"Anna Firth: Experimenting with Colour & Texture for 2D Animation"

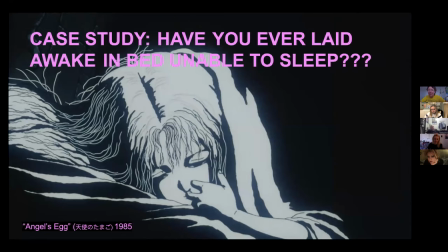[4:04]
So the other night I was awake at night and thinking about what I was going to write for this presentation and I like was awake for probably like three hours because I have a kitten and she's like really like active at night and she stays up all night just like rattling things and
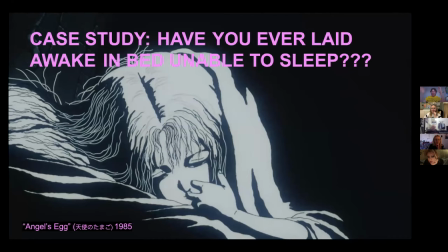[4:23]
like biting things and running around. So I like have started sleeping with my blinds open because she plays with the blinds. She like gets her whole arms and like rattles them. And so I have to like open all the windows up when I sleep.
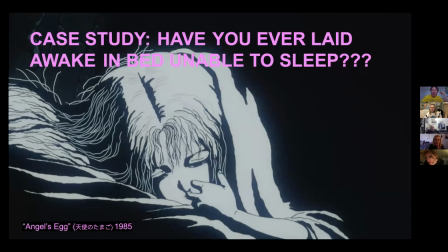[4:36]
I have two windows. And so my room's super bright at night and I get these really interesting like light effects. The slideshow is in one frame per minute.
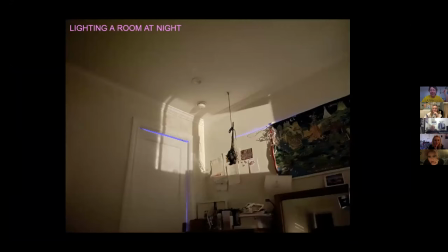[4:54]
So this is literally the picture I took when I couldn't sleep. I got these really nice window shapes coming in from behind me where my bed is. And then from the other side of the door, my house has these TikTok lights that go around the room with different colors. so you can see the blue
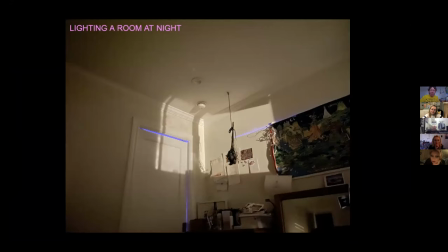[5:14]
coming in from one side and then the like light coming from the window is because my apartment building has like a hallway light um and so I was thinking about how rooms at night are like anything but like totally dark and how like we could compose these spaces and so here's kind of a like photoshop like values change uh that um how like that shifts the mood so much um so I'm really thinking about these kind of like light paintings like we saw kind of in the first two references with traveling light and celestial navigations, these kind of like shapes that are laid in. And this kind of overlay feeling of like light overlapping drawn space is going to like come back later with kind of effects animation.
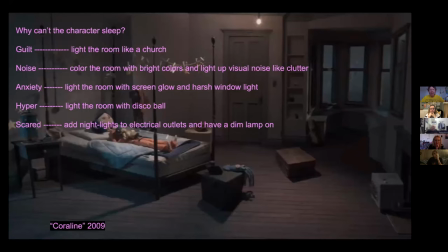[5:59]
But I kind of want to think of like an observational puzzle, like how to set a tone in a room. so if we're lighting a space um in our like animated room um and we want to like create certain modes um I was kind of thinking like if I wanted to draw a
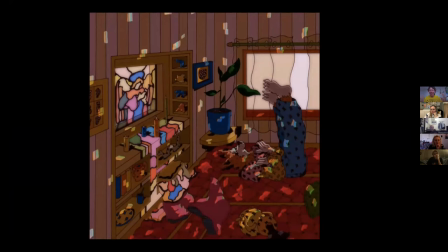[6:18]
guilt I would do something like stained glass like church is kind of like holy like um right and wrong feeling light and um in this image this is one of my drawings I have stained glass light window light um a character that can't sleep so they're like sleeping during the day so I
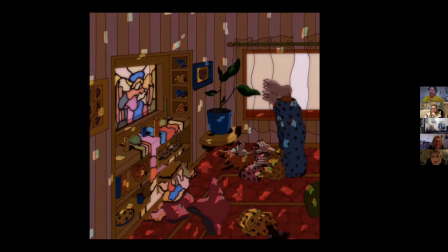[6:36]
put in daylight and then I put in a disco lamp or like probably disco ball on top to give like party mood too so this has like three different light
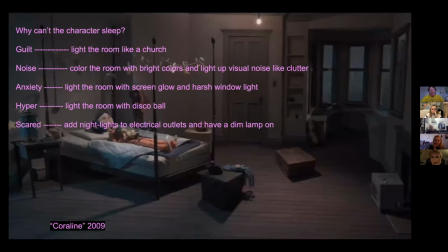[6:45]
sources um for not being able to sleep and for noise like say your character is like or whatever's going on you're seeing like can't sleep like adding in clutter anxiety um would be like screen glow or harsh window light.
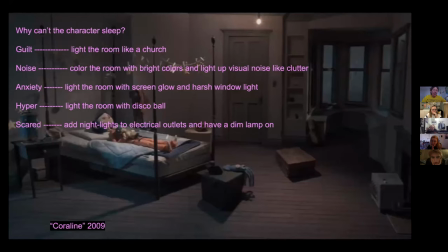[7:02]
I have an example for that one. Hyper disco ball for party mode. Or like if you're scared, you'd have like a lot of night lights. Like I really like kind of like building these kind of reality puzzle kind of things where it's like, what would you put in that room for like what's going on?
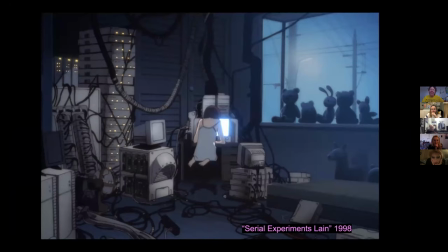[7:18]
And you can do this all with light and color, I feel. So here's Lane's bedroom. I love this room. I'm just like obsessed with this like technique of like screen glow in rooms and she's kind of like got two
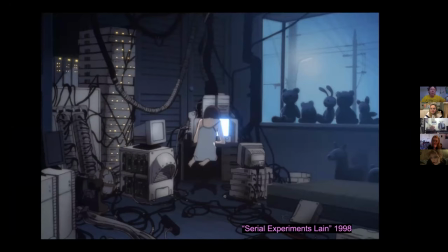[7:36]
light sources three I guess if you want to count all the little like boop boop boops on the technology screen light and then like street light which has silhouetted like these like images of like innocence the bears like such a cool like composition for like can't sleep
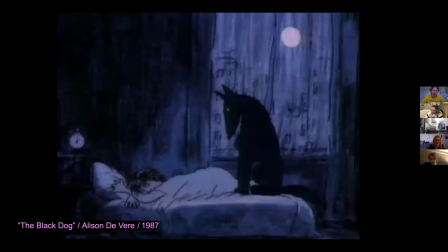[7:56]
another image also like what's interesting with like animated rooms at night is like the blue blue washing always using blue for nighttime this one is in the black dog by Allison Devere
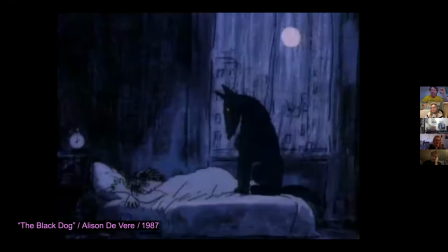[8:12]
she's kind of visited this like girl is visited by a dog from hell and the hell dog is like in this really like cute like observational pose we have moonlight coming in i think this is like a really good like
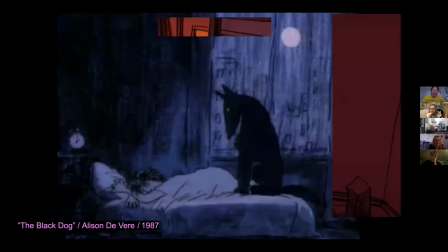[8:25]
can't sleep room and like dog perfectly out of her eyesight um
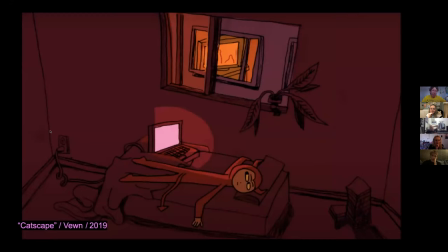[8:32]
and then we have the expert on rooms where people can't sleep boom
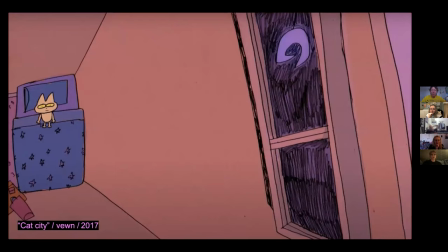[8:37]
does the like anxious screen glow nighttime room so perfectly i love this one like taking a really like a high angle this like evokes
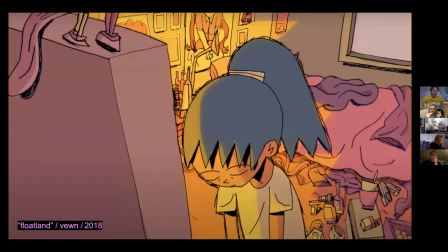[8:47]
so much anxiety with like the moon just like bearing down, screen glow, and like clutter, like adding, like lighting the clutter is like really good.
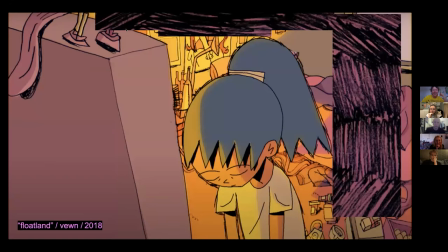[9:03]
And shadow. Come on computer.
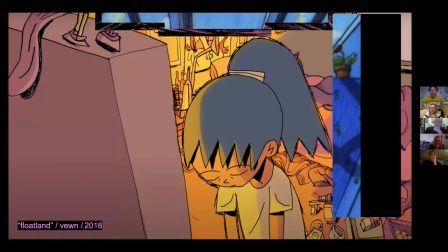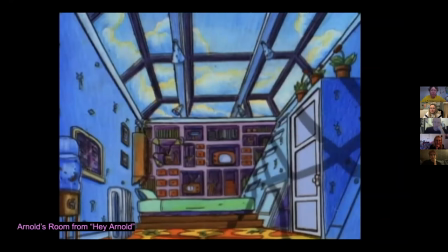And then another like cool way to put light into space is to like have an architecturally interesting space like a classic
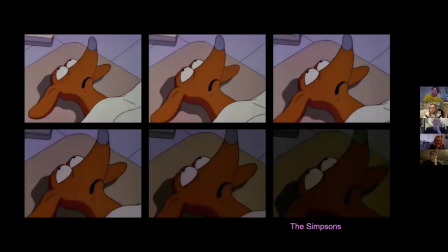[9:31]
example is like hey Arnold Arnold's room with these like awesome skylights I can't remember why I put this in here it's just a cool graphic this is toning down the light I would say like don't be afraid to just like turn
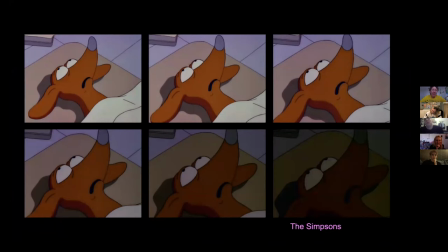[9:48]
off the lights all the way like it's so cool like I feel like having an image like obfuscated by like darkness is like so
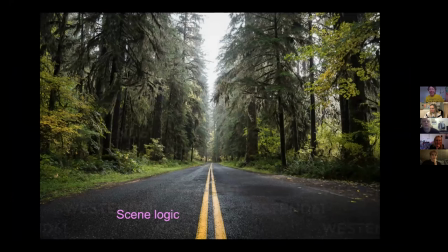[9:56]
sick okay another like um this is like a random jump but like one of my favorite scene logic things is um like if you want to do a road um like what a road looks like so I used to live in the Pacific Northwest for many many years and the roads there look
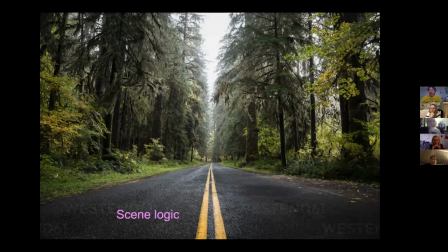[10:16]
black because they're always wet and like um there's no sun so there's nothing to like bleach the asphalt and then they're just like constantly like drenched in water. So I remember when I was living in Washington in like 2015,
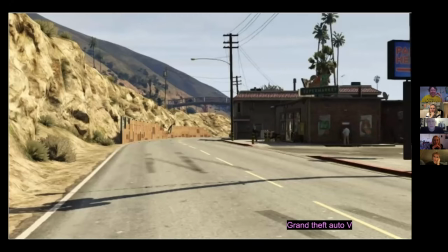[10:29]
when Grand Theft Auto 5 came out and seeing like the way the like pavement was like bleached by the sun. And I'm from California.
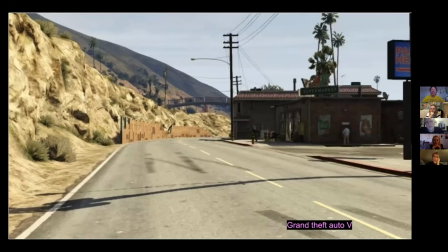[10:41]
Like, so it gave me this like instant like feeling of like nostalgia of like, oh, whoa, yeah, roads, like the roads that look like that. And like such a sense like place that um i think we could do this with like light a lot like instead of drawing like the light source drawing the effect of it so like
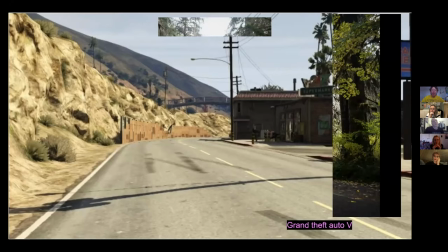[10:57]
drawing the like bleached pavement of your scene um instead of the like bright sky or like drawing the wet
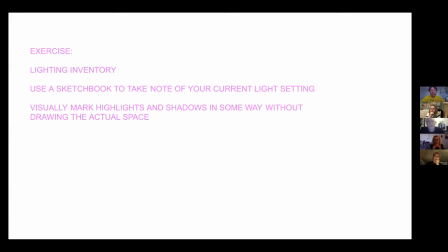[11:05]
road well
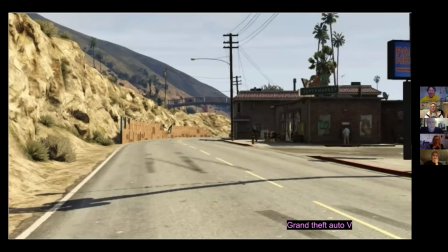[11:09]
that's kind of a weird example that feels like very like big brain road road design um i
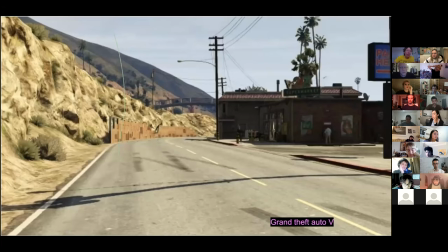don't know why my computer's being so bad at even just like doing a slideshow today let
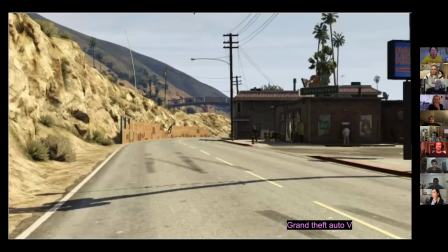me know if you want to share the the presentation and i can screen that could be a good solution
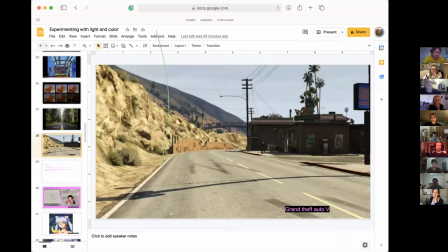[11:46]
it's definitely the zoom though is it like on the slide of the road still for everyone
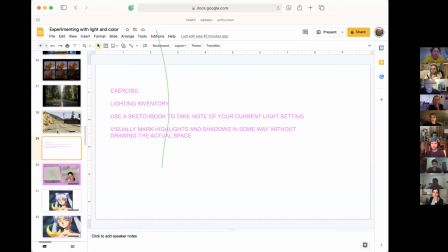[11:54]
no it's moving now okay